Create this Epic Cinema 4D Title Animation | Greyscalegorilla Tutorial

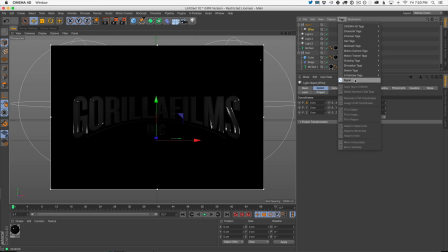998s
And what this will allow us to do is move it around, because what we're going to do is we're going to use Signal, which is a Greyscalegorilla plugin, lets you animate stuff really fast, to animate this light going from here over and across. So I'm actually going to set up a linear move, right? No, the lights just kind of move static.
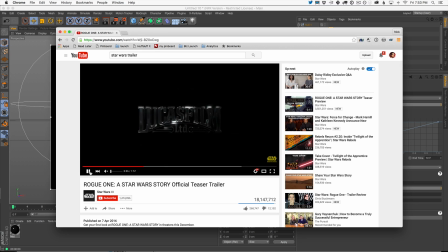1018s
If you watch this reference, the lights are just kind of constantly moving. They're not stopping.
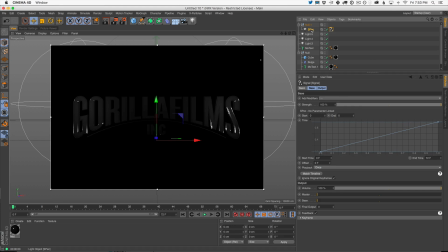1024s
They're not slowing down. It's a linear move. What are we going to animate? We have to tell Signal what we're trying to animate here. In this case, we're just going to move the light, and it's going to be this X value. And in position, I'm going to say go from 0 and then go to, let's see, let's move it to there.
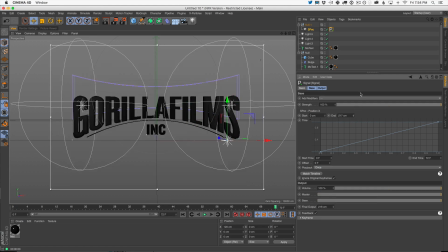1043s
So about half the width of the entire thing. So now, as we play, this light is going to move from center to left, or to the right. And it's all controlled by this curve here, and it's also controlled by this speed here that we're giving it.
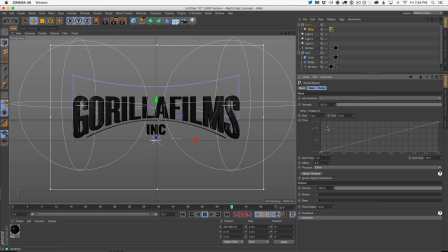1060s
Okay, so we could change it. This is important because as we have this here, oh, it got moved. As we move this and change this, we can duplicate our null. So now, let's just say that this is our first light.
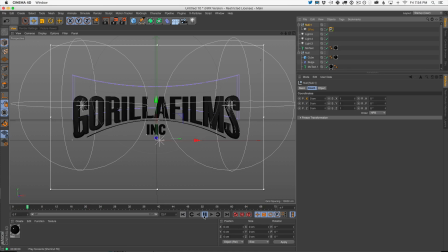1077s
Let's now duplicate this. Let's go back to the starting frame.
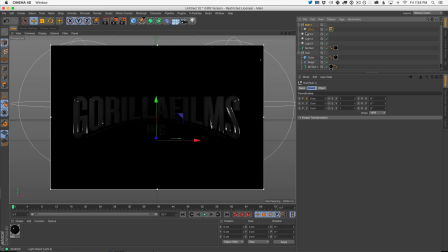1082s
Let's duplicate this.
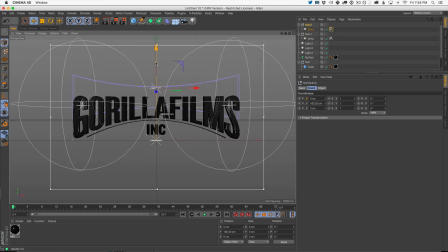1085s
Sorry, let's duplicate the null and the light, and then move both of them up, and now you're going to see both of them are going to move together.
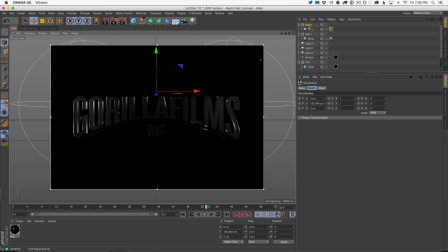1092s
Now here's what's important. The reason we added this null is so that we could do things like
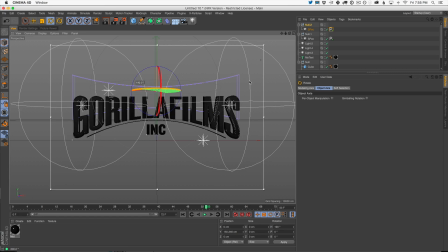1098s
rotate it around, and now it's moving in the opposite direction.
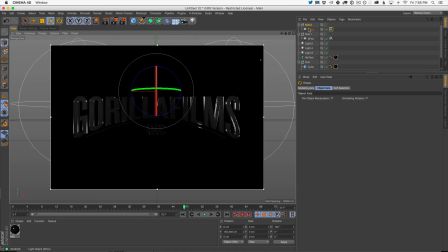1104s
Okay, so that's easy. Let's do that again.
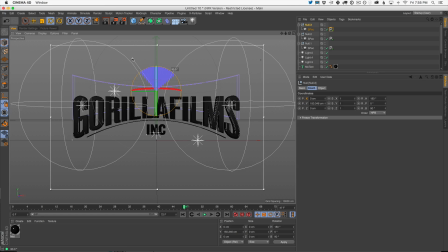1107s
In this case, let's animate it so it's going down, and let's move it to the side of our logo. Okay, so now this one's going to sweep down the edge, just like this. And all those little gleams, they're going to add up.
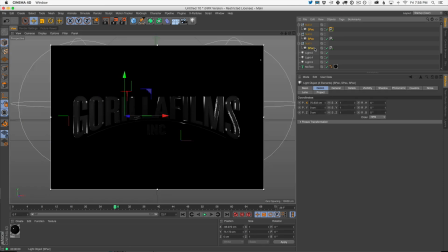1121s
In fact, I think I want to brighten these up a little bit. I'm going to select them all, turn them all up, and this will kind of bling out those edges even more.
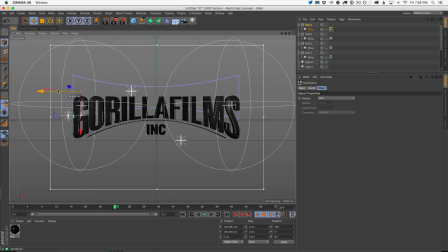1131s
Okay, so let's do another one. I want this one to be over here, but I want it to start higher.
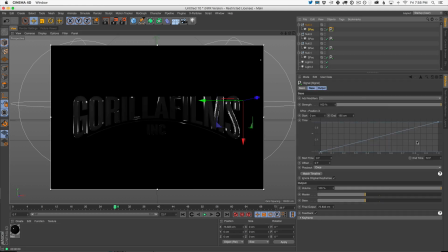1139s
Okay, and I want it to go faster. So in this case, we could change our signal to go faster. By the end of it, it's going to be way down here. So now we're just checking all this stuff. Maybe we need another one again at the bottom. So let's grab that bottom one. Okay, I'm just going to order these. You could decide to name these if you're going to change them a lot.
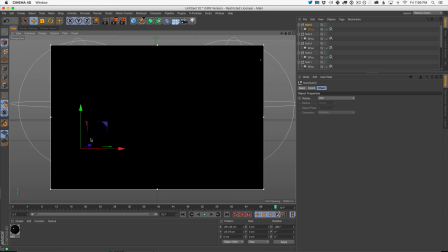1158s
In this case, I'm going to bring this one over and down, and I might actually cheat this one toward the front a little bit.
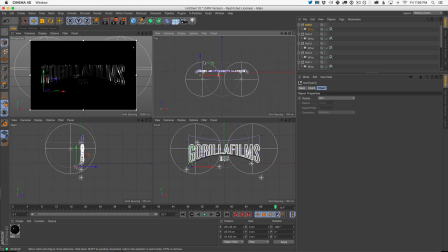1165s
And this will just allow us to get some different edges blinged out. Good, that's a good one.
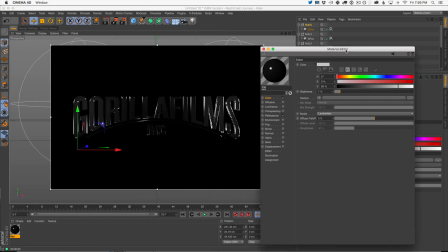1173s
And then let's take another look at our specular. I'm afraid it might be a little too sharp.
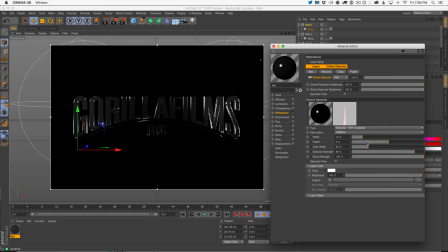1180s
So let's go into our reflections, open that up. I like that. Maybe it's just the fall off. Okay, let's widen that a little bit. Way too bright.
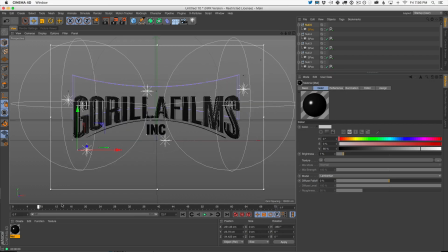1194s
All right. You know, we're getting there. We're getting there. It's a subtle thing. When you're talking about black and white, it's all about contrast, right?
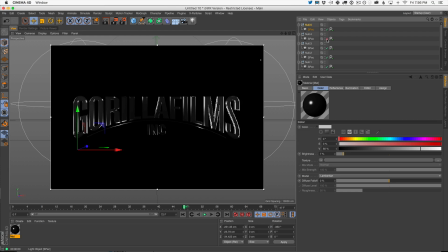1201s
So now we have this one over here that's like way too bright. It's just got, it's almost like full up on brightness. I'm just going to change it. Okay, that feels better to me. These L's are not getting any love. In fact, let's grab another spec light and just put it in the back to try to catch some of these edges.
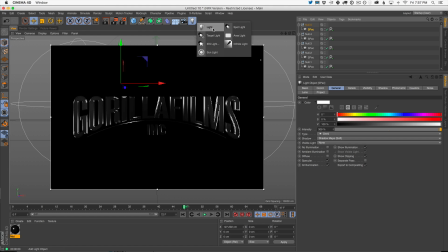1221s
Everything behind this text is real 3D, but it's all not showing because there's no light or anything to reflect behind it. So again, I'm going to take this light, I'm going to turn off diffuse, I'm going to move it up, I'm going to go into our top view and move it back.
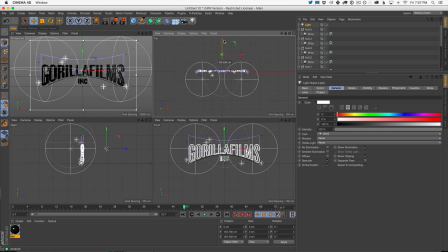1236s
And here's what's cool. We can kind of eyeball it in the viewport. See the where we could see the light showing up right there. I want you to look at that G and right here.